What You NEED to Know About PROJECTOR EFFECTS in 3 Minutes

What's up guys, welcome to Formative Film School. I'm Ted with the A-Team. Today I'm here with Justin Jones.
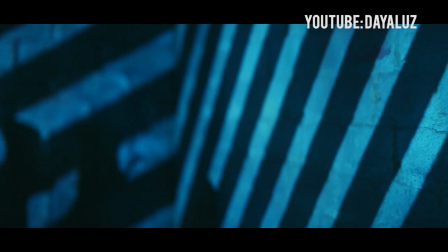(0:03)
Justin Jones is the DP that shot some of the biggest hip hop music videos for Zayn, Wiz Khalifa, Anderson Paak. Today's here to talk to us about how to use projector lighting effects in music videos.
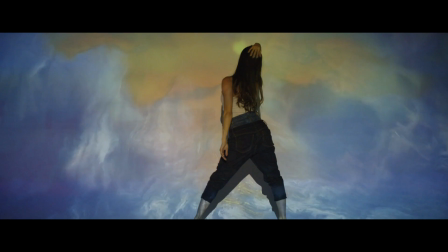(0:15)
Justin, what is the first way to use a projector? So the first way and most basic way to use a projector is to actually project onto a wall.
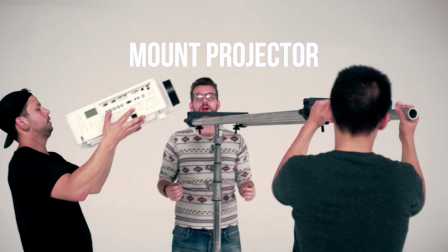(0:22)
So yesterday we took a Dan and Dolly with two six foot rails, mounted our projector on top of it, strapped it down so it wouldn't fall or anything, made it safe. So raising the projector about a foot above the camera and shooting from below it minimizes shadow and helps you get a more realistic effect.
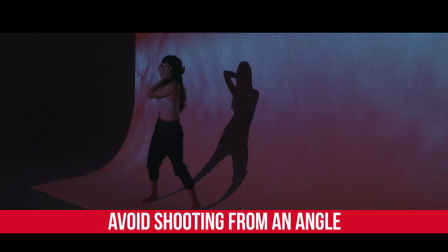(0:38)
Absolutely, so if you think about your light source and your camera and you put them as close as possible, that means that the shadow will cast right behind whatever the talent is.
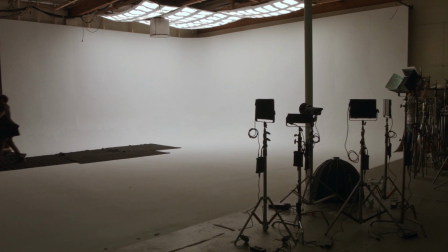(0:45)
Exactly. So in this case, we had a big white psych and you filled up that white psych with that projector.
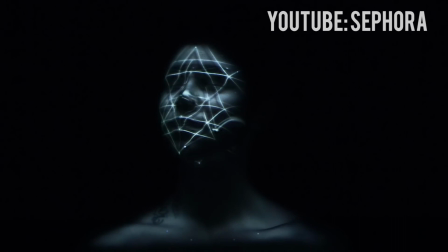(0:50)
Why would you sometimes bring the projector in? The reason why I would bring the projector in is if I wanted to just project on somebody's face.
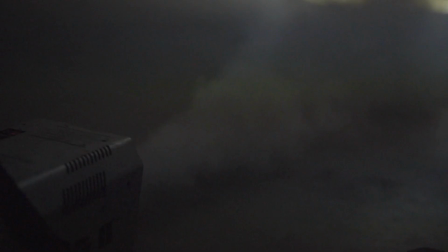(0:56)
So the next way I like to use the projector is to backlight the projector, and for this effect to actually work, we're going to need to bring in a hazer or a smoke machine. I like to think the thicker the better.
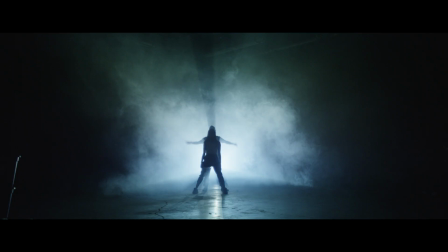(1:06)
There is a point of too much when it breaks down your light and you stop getting exposure from it, but to actually get enough exposure to make this work, it needs to be pretty thick. Gotcha. So in this case, as of before, we were seeing the actual image. In this case, what are we seeing through that haze? So through the haze, we're going to be seeing more of the beam of light rather than the image of the light.
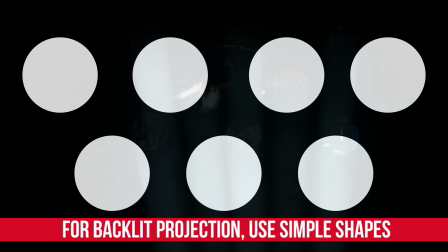(1:25)
So the images that you will use in the backlight projection would have to be more geometric shapes simple patterns and stuff like that how did you make the images or how did you find your projector effects so the effects that i find are mostly royalty free or at creatum myself um so the
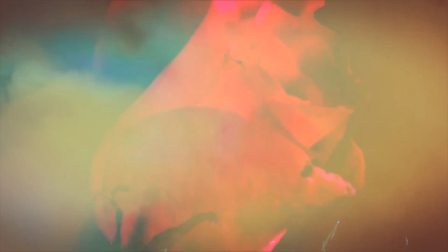(1:41)
images of like you know film burns and film scans and stuff like that i'll find on royalty free websites and then i also create my own kind of geometric shapes with keyframed you know movements or patterns or something like that gotcha so i know for a lot of the audience out there that's
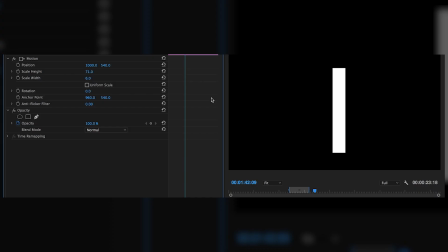(1:56)
new to this maybe they would be worried oh I can't create my own effects what are the effects yeah so basically it's uh if you can draw a line on
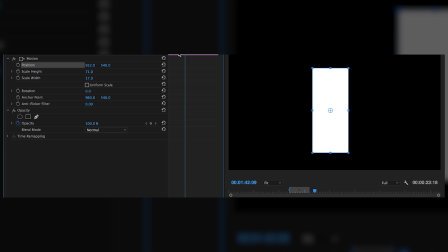(2:02)
a computer photoshop or premiere or anything you take that line you make it wider or you know tighter do stuff like that create
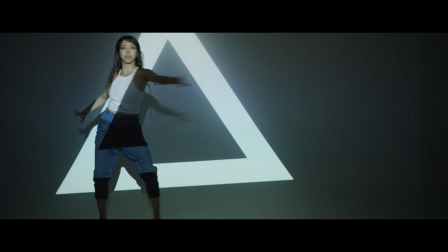(2:09)
a triangle and move it to the side left or right or spin it and uh you'd be surprised at the effects that you can come up with with that so the third projector technique would be actually attaching it to the roof or up on a stand high above the talent.
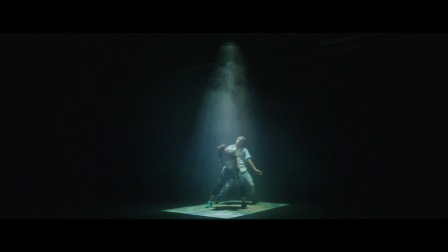(2:22)
What this does is it creates beams of 3D light that come down, but instead of the backlight effect, you're actually seeing the plane of light rather than just the beam of light coming at you.
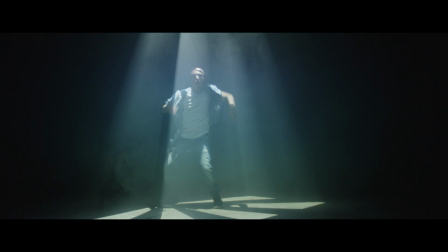(2:33)
It almost looks like an alien abduction. But will you see those pictures on them at all? Yeah, so you will see them. It's a little unflattering because you get, you know, the raccoon eye and stuff, but you will see kind of
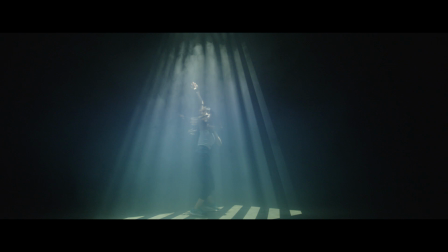(2:43)
the light from the projector and the image that you've chosen kind of cast over your talent. All right, so putting the projector from above. Now, that is a pretty big projector, how did you rig it from above?
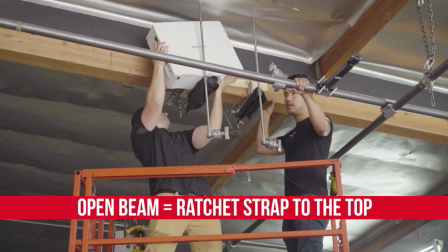(2:52)
If you have kind of an open beam up top, it'd be really easy, you kind of just ratchet strap it to the beam.
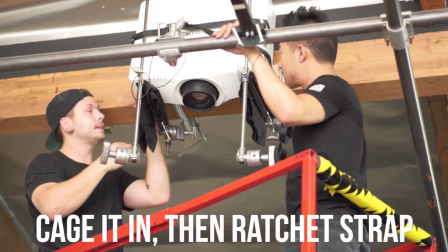(2:58)
In our case, we had to kind of create a rig out of sea plants, gobo heads, and we kind of built an apparatus to cage it in, and then ratchet strapped it to that. So there's the episode of 400 Film School with Justin Jones, I'm Ted from the A-Team. Leave a comment below with a projector effect that you would like to try and how you use it.
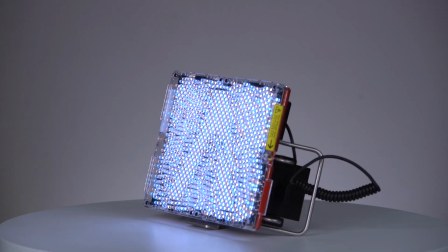(3:13)
We'll be picking the best comment and giving out a try 8 to the winner, so leave that comment, Thank you for something creative. Find Justin on Instagram at JustinJonesDP. And find us on social media at AperturePhoto. And we will catch you guys next time.